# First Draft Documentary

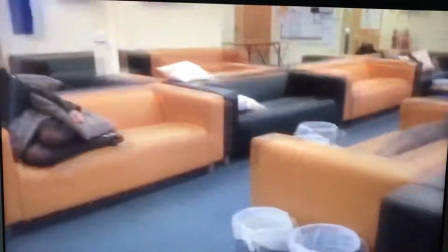[0:00]
So this is my first draft of my first documentary that I made.
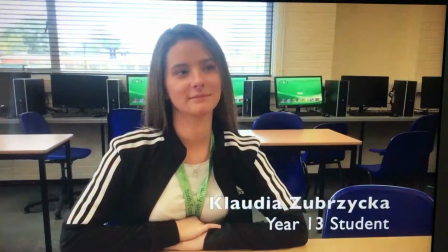[0:07]
I took the images and the clips on my iPhone because I thought the quality was really good,
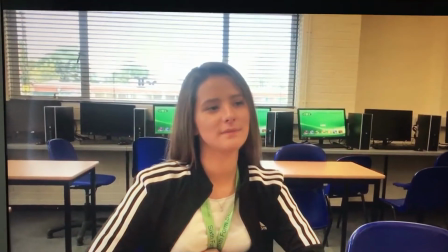[0:16]
it caught lighting very well. and because it was my phone I had it with me all the time so it was very portable and easy to carry.
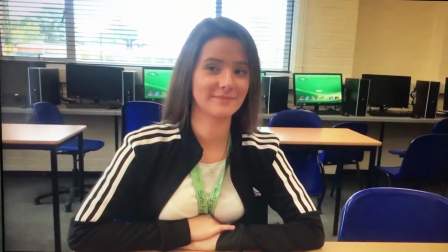[0:26]
While I was making this I did no voiceovers and the only editing
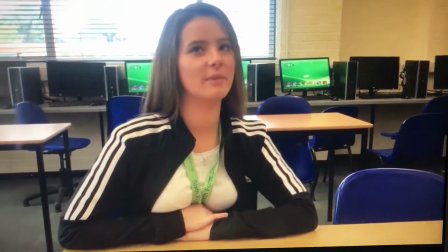[0:32]
that was really done was the names that came up in the year of the people I interviewed.
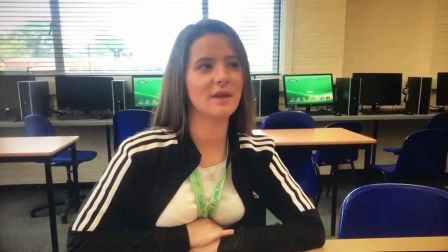[0:40]
There's no music, it's just the natural sound which is quite quiet,
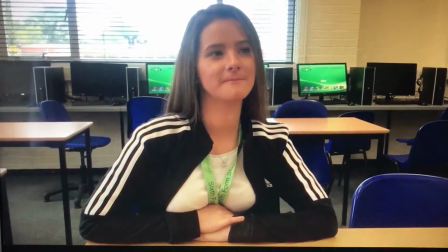[0:45]
you can't really hear anything and it makes it seem really dull and boring
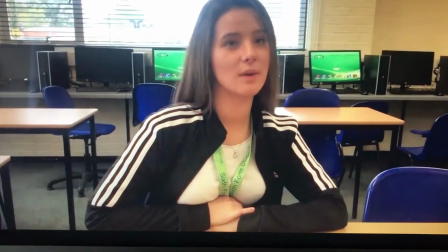[0:49]
the classroom scene which if I
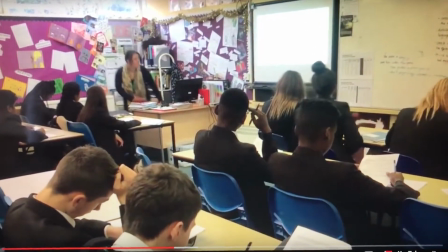[0:58]
yeah the classroom scene here it's not really good because
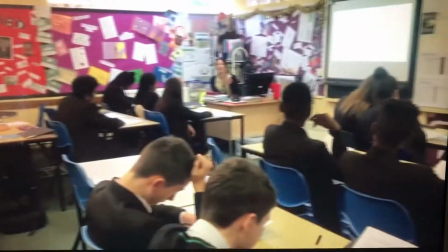[1:03]
I try well it the camera doesn't really balance well and it didn't
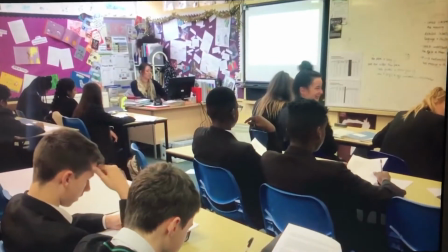[1:08]
really hold a great image in general but also the students at
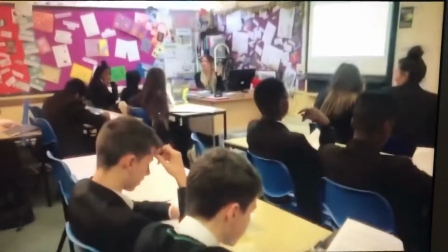[1:16]
the front here they took too much notice into me filming their class and
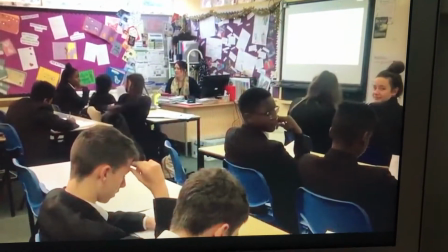[1:24]
that made them a bit distracted and not like learn in their actual lesson
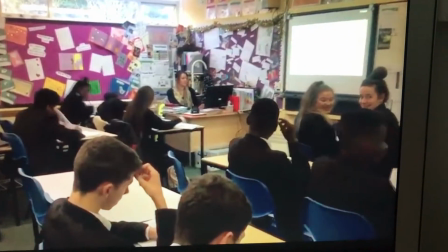[1:30]
because they kept on looking at the camera it just made it look really obvious
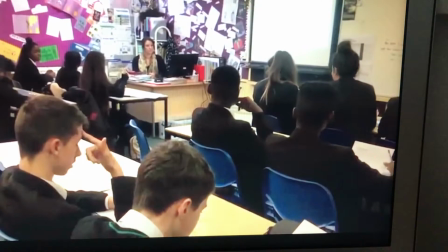[1:38]
and unnatural and I wanted it to be as natural as it possibly could be like in the original
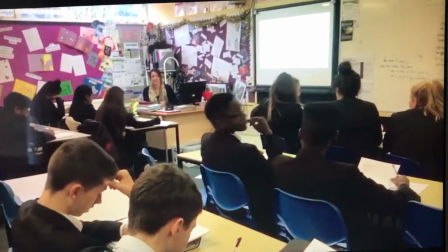[1:44]
documentaries of educating essex or educating yorkshire because they just get on
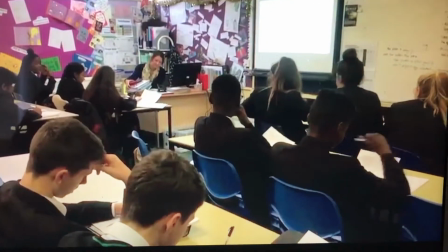[1:49]
with their work but as they're turning around it kind of ruins that um i
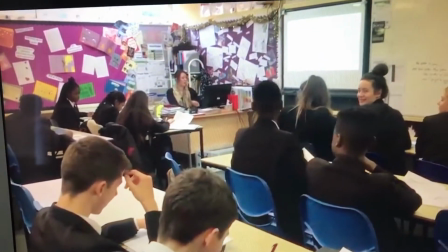[1:55]
do however like the uh natural um reaction of
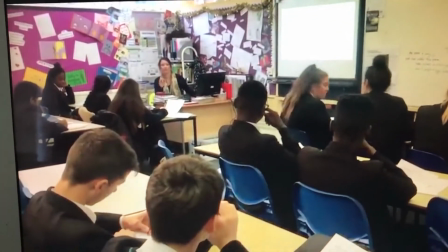[2:00]
the teacher here when she's shouting because it does show that is just a natural reaction that a teacher
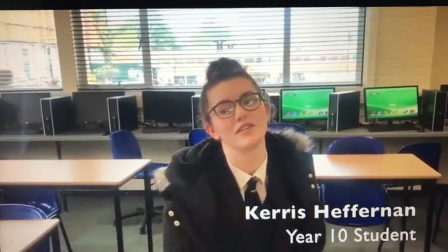[2:06]
would have um i also didn't really like the interviews especially this
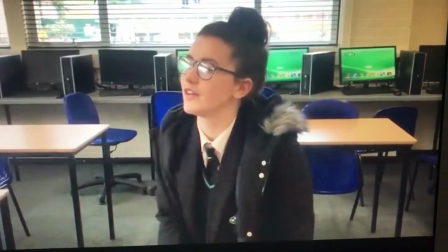[2:11]
one because she's spinning on the chair and I didn't really it
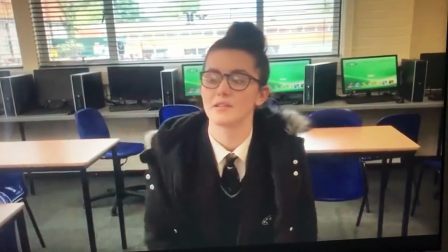[2:16]
didn't really look like a proper interview so I had a lot
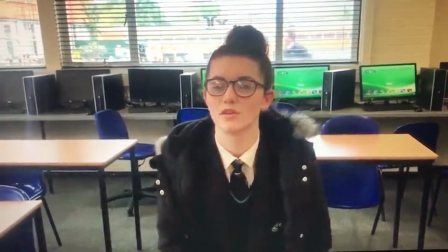[2:22]
to edit and change